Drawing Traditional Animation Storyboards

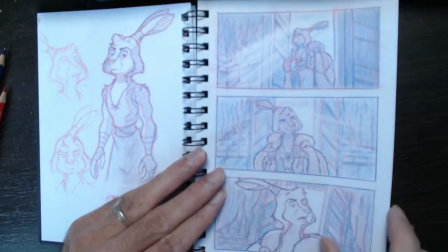(12:20)
As he's walking towards, he then notices something and looks a bit perturbed.
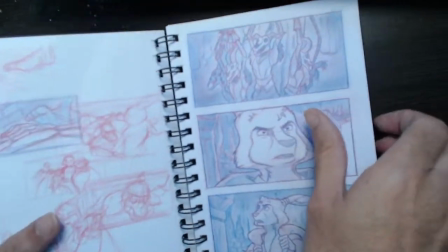(12:28)
We then see, let me see if I can mirror the effect.
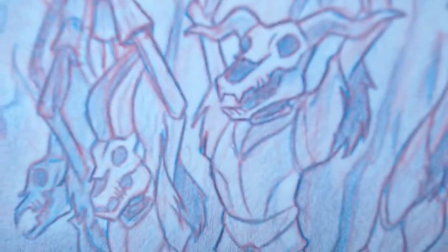(12:32)
Oopsie, not really. We see like a skull and we start pulling out and panning and whatever.
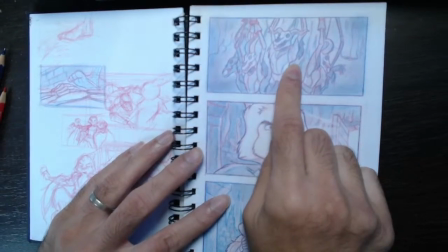(12:38)
So we see these guys hanging here. And then we see him looking. I really want to try and push for sincere expressions in this project. So we see him kind of looking like, what the fuck have I just walked into, right? So, and then he starts to look around. It's dark here.
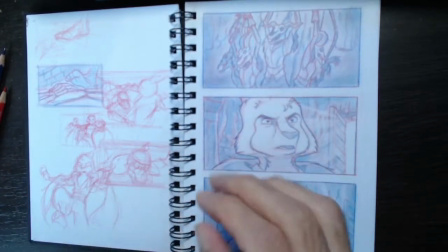(13:00)
It'll be a lot darker in the finished thing, but I need to kind of design the temple a little bit as I'm drawing this. So he'll be a lot more rim lit. It won't be lit. At the moment when you do storyboards, you just want it to read.
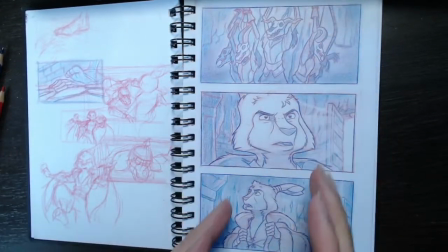(13:13)
You want these things to read.
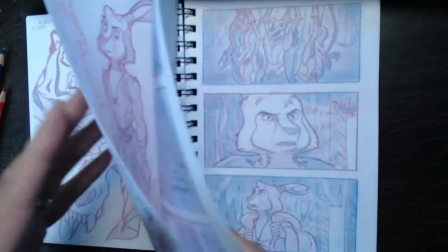(13:15)
So while I'm creating a feel for the lighting with the rays of light and things like that, and it all looks very pretty, it's not exactly true.
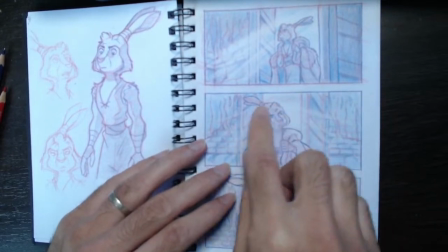(13:23)
I mean, you can see me playing a little bit, but I don't want him getting lost at this stage.
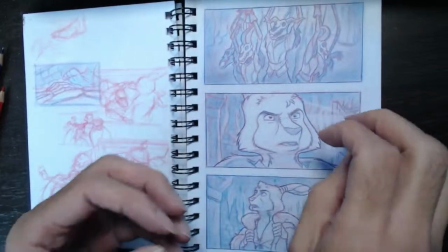(13:28)
We want these things to read. So, for example, his face is super bright here.
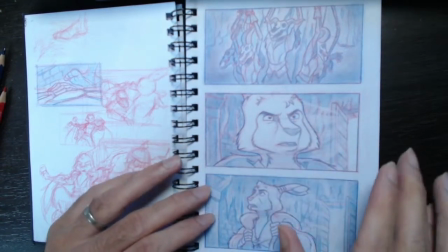(13:34)
It wouldn't be in the actual art direction of the shot. So he starts walking and looking around. Then we see a shot of his foot about to step on something, but him being the trained warrior he is,
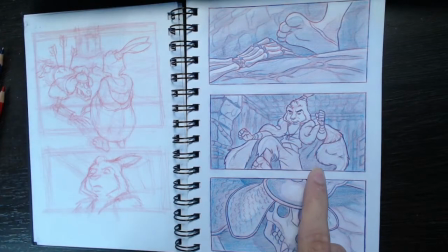(13:49)
he sort of jumps back and goes, "Hoot!" and like looks down, and we see a skull lying here.
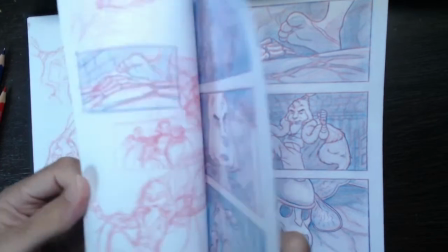(13:57)
Now, I did mention that on this side, I kind of rough out ideas
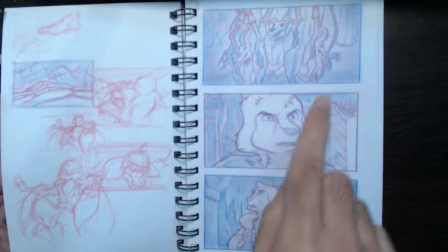(14:05)
for the composition and the framing, so I don't have to spend too much time trying to get it right.
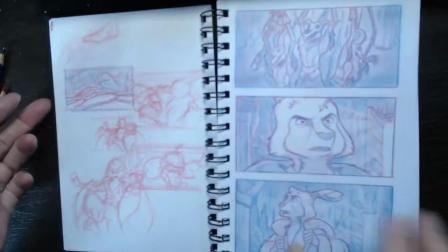(14:12)
So this one, you can see I've kind of thought about it here. He's looking down here.
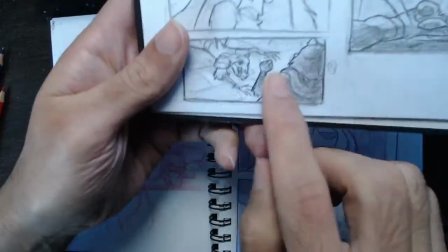(14:18)
And if we look at the original, we see it here, how it originally was when I was on holiday.
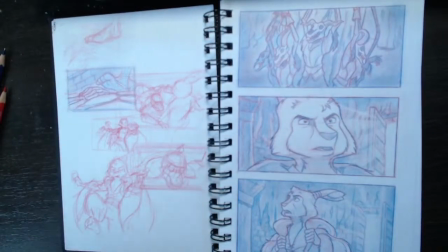(14:24)
I did this. So we're going to do that shot today. So we're going to do that shot.
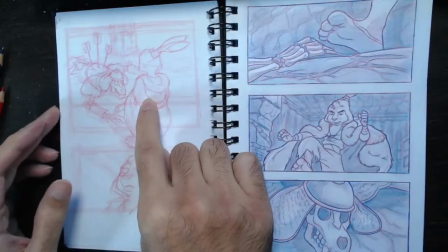(14:32)
And I kind of like had a little rough mapping of it here.
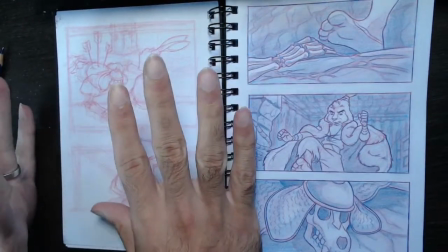(14:36)
In many cases, that would be good for storyboard anyway, but I'm trying to do something a little bit different with this.
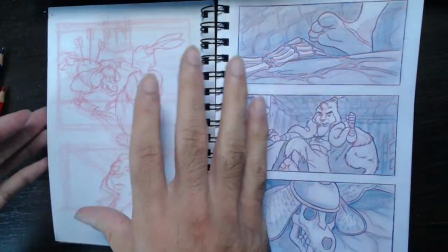(14:43)
I'm trying to do the art direction a little bit.
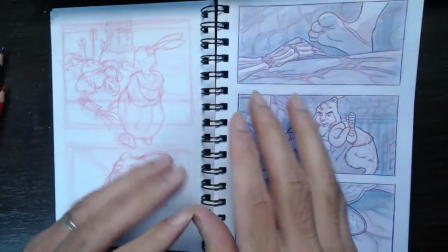(14:48)
If we don't get a great budget, I can stick with this, which looks nice, but it could look a lot better if we had a better budget and we had somebody to go, what'll make this shot more interesting,
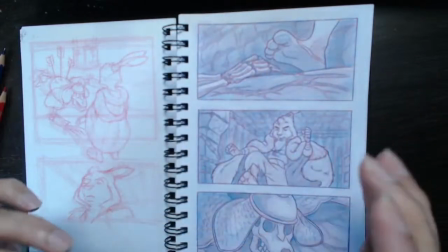(15:00)
A and B, or B, if we do this, that, and the other, you know, somebody who's passionate about background design and art direction.
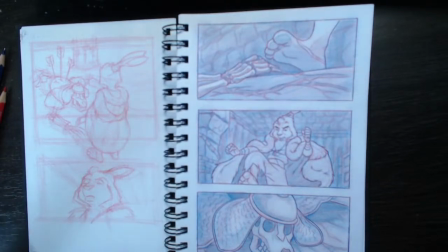(15:07)
As I said, I can do it a little bit, but I can do it quite well, but I'm predominantly a character guy,
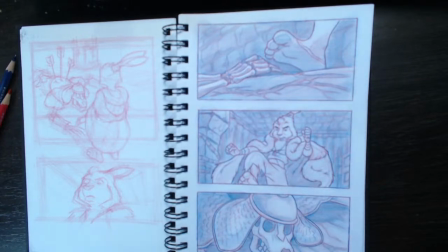(15:15)
so if I had the budget, I would love to get someone to really enrich it even further
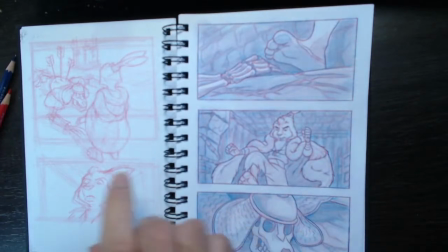(15:21)
and push what I've got here. Right, so this is it.
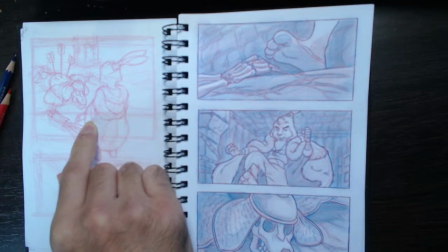(15:25)
So we've just got a quick question from Charlene. When using two colors, does each one represent an element of design, such as foreground and background?
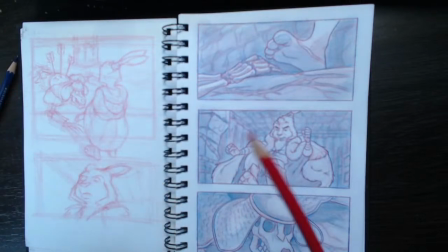(15:38)
No. To be honest, I don't normally work with two colors. I've just gotten into that thing.
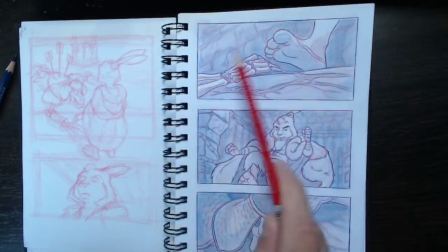(15:44)
Normally, when we animate, we draw lightly in one color,
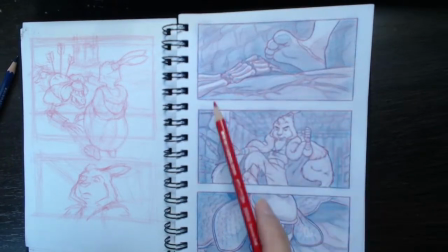(15:47)
and we then get another color to tie it down, and then we clean it up and finalize it in black, you know. But I've kind of gotten into, like, you know, I like to lightly rough in with the red, and then finalize everything with the blue.
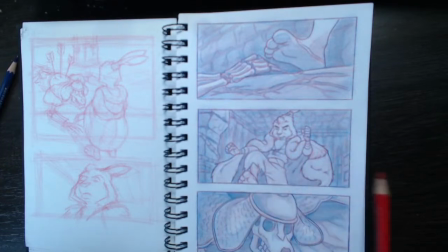(16:02)
And then if I want certain things to be darker, I'll just mix the two, so just for example, to make him stand out a little bit more, and to push this stuff in the background a little bit more.
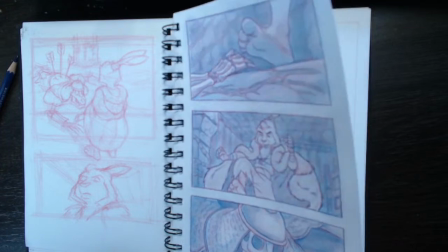(16:14)
So it's purely just for aesthetic. You wouldn't normally really use two colors like that.
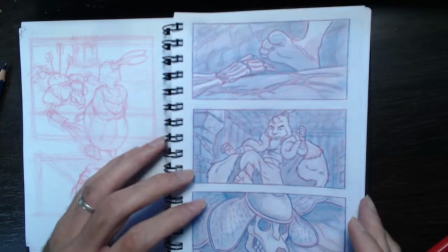(16:21)
The way I'm using it here is just something I've gotten into. Zentron, I'm sorry to hear about that, my friend.
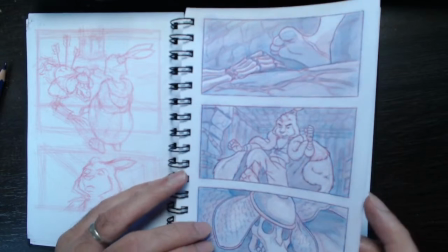(16:27)
Right, okay, let's begin.